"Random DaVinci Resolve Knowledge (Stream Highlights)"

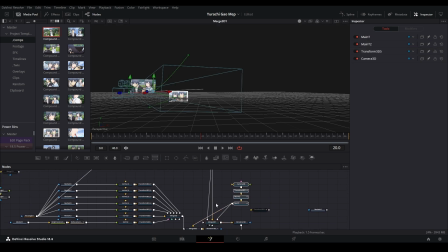(4:06)
And so I put that into the merge with the camera that's moving, but I also use this camera on this 3D scene that's over here that has all the other background footage over here,
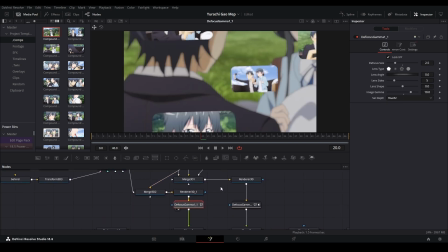(4:14)
and it's being blurred with this defocus gamma in the back. And so I put this one in the back so it can be blurred more.
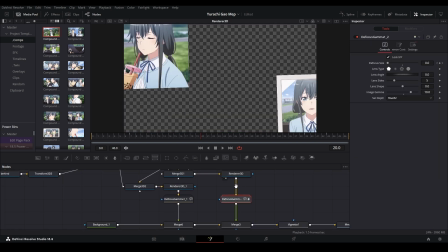(4:19)
And then this one is a little bit, has an animated blur, and put that in the front, comp that together, merged it with a vignette and the media out on the end.
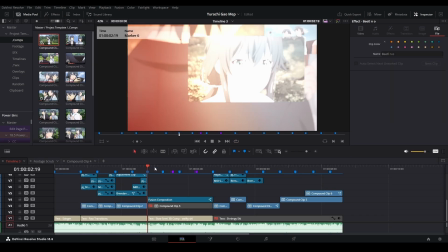(4:29)
What's the benefit of 3D scene for this? It looks dope. Look at that. And it gives that parallax effect. So, you know, like when you're looking outside the car and things in front of you are going super fast and things in the distance are moving really slow, that's the parallax effect.
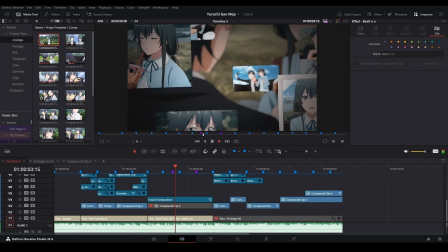(4:43)
And so that's what you usually use 3D space for, or how I use it anyway.
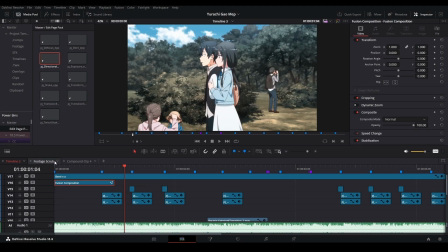(4:49)
How do you overlap keyframes like After Effects? So you use multiple nodes, basically.
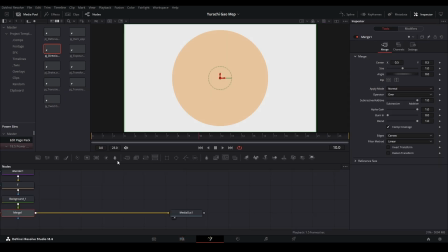(4:54)
So I'll use like a text here,
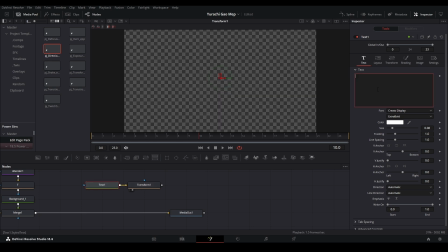(4:59)
and then we have P, and then we write this here, and we want to see, so want this to move here to here. We have to move like that. We have like a nice animation like this.
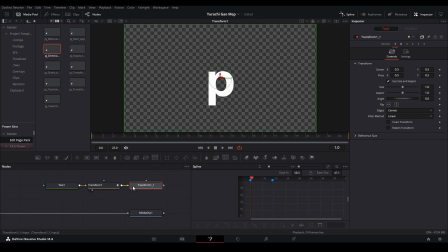(5:19)
Bam, nice little S curve. But now we say we want to have this movement something different, and then let's say overlap these keyframes. Let's start this at like 8, and then move this to like the end over here, and then we have this go like that. Same thing, same deal, like that.
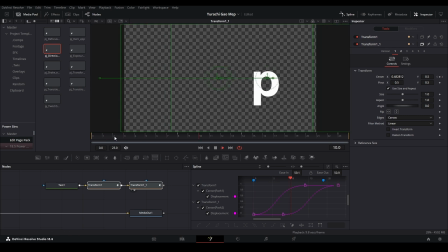(5:38)
And then if you highlight these two, you can see like these keyframes are overlapped, and then now it gives you that nicer, smoother movement. This is a bad example, but you know, you get it. You get the concept.
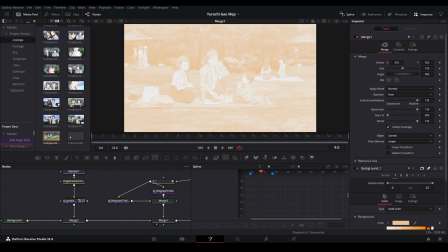(5:55)
Okay, what's the point of making multiple timelines if you only edit one of them? To house other footage on there. So like I take footage from one timeline, I copy it and I paste it on the other timeline. So I could like look at all my footage on one timeline, and then I'm gonna edit all my stuff on another timeline. That's mainly what I use it for.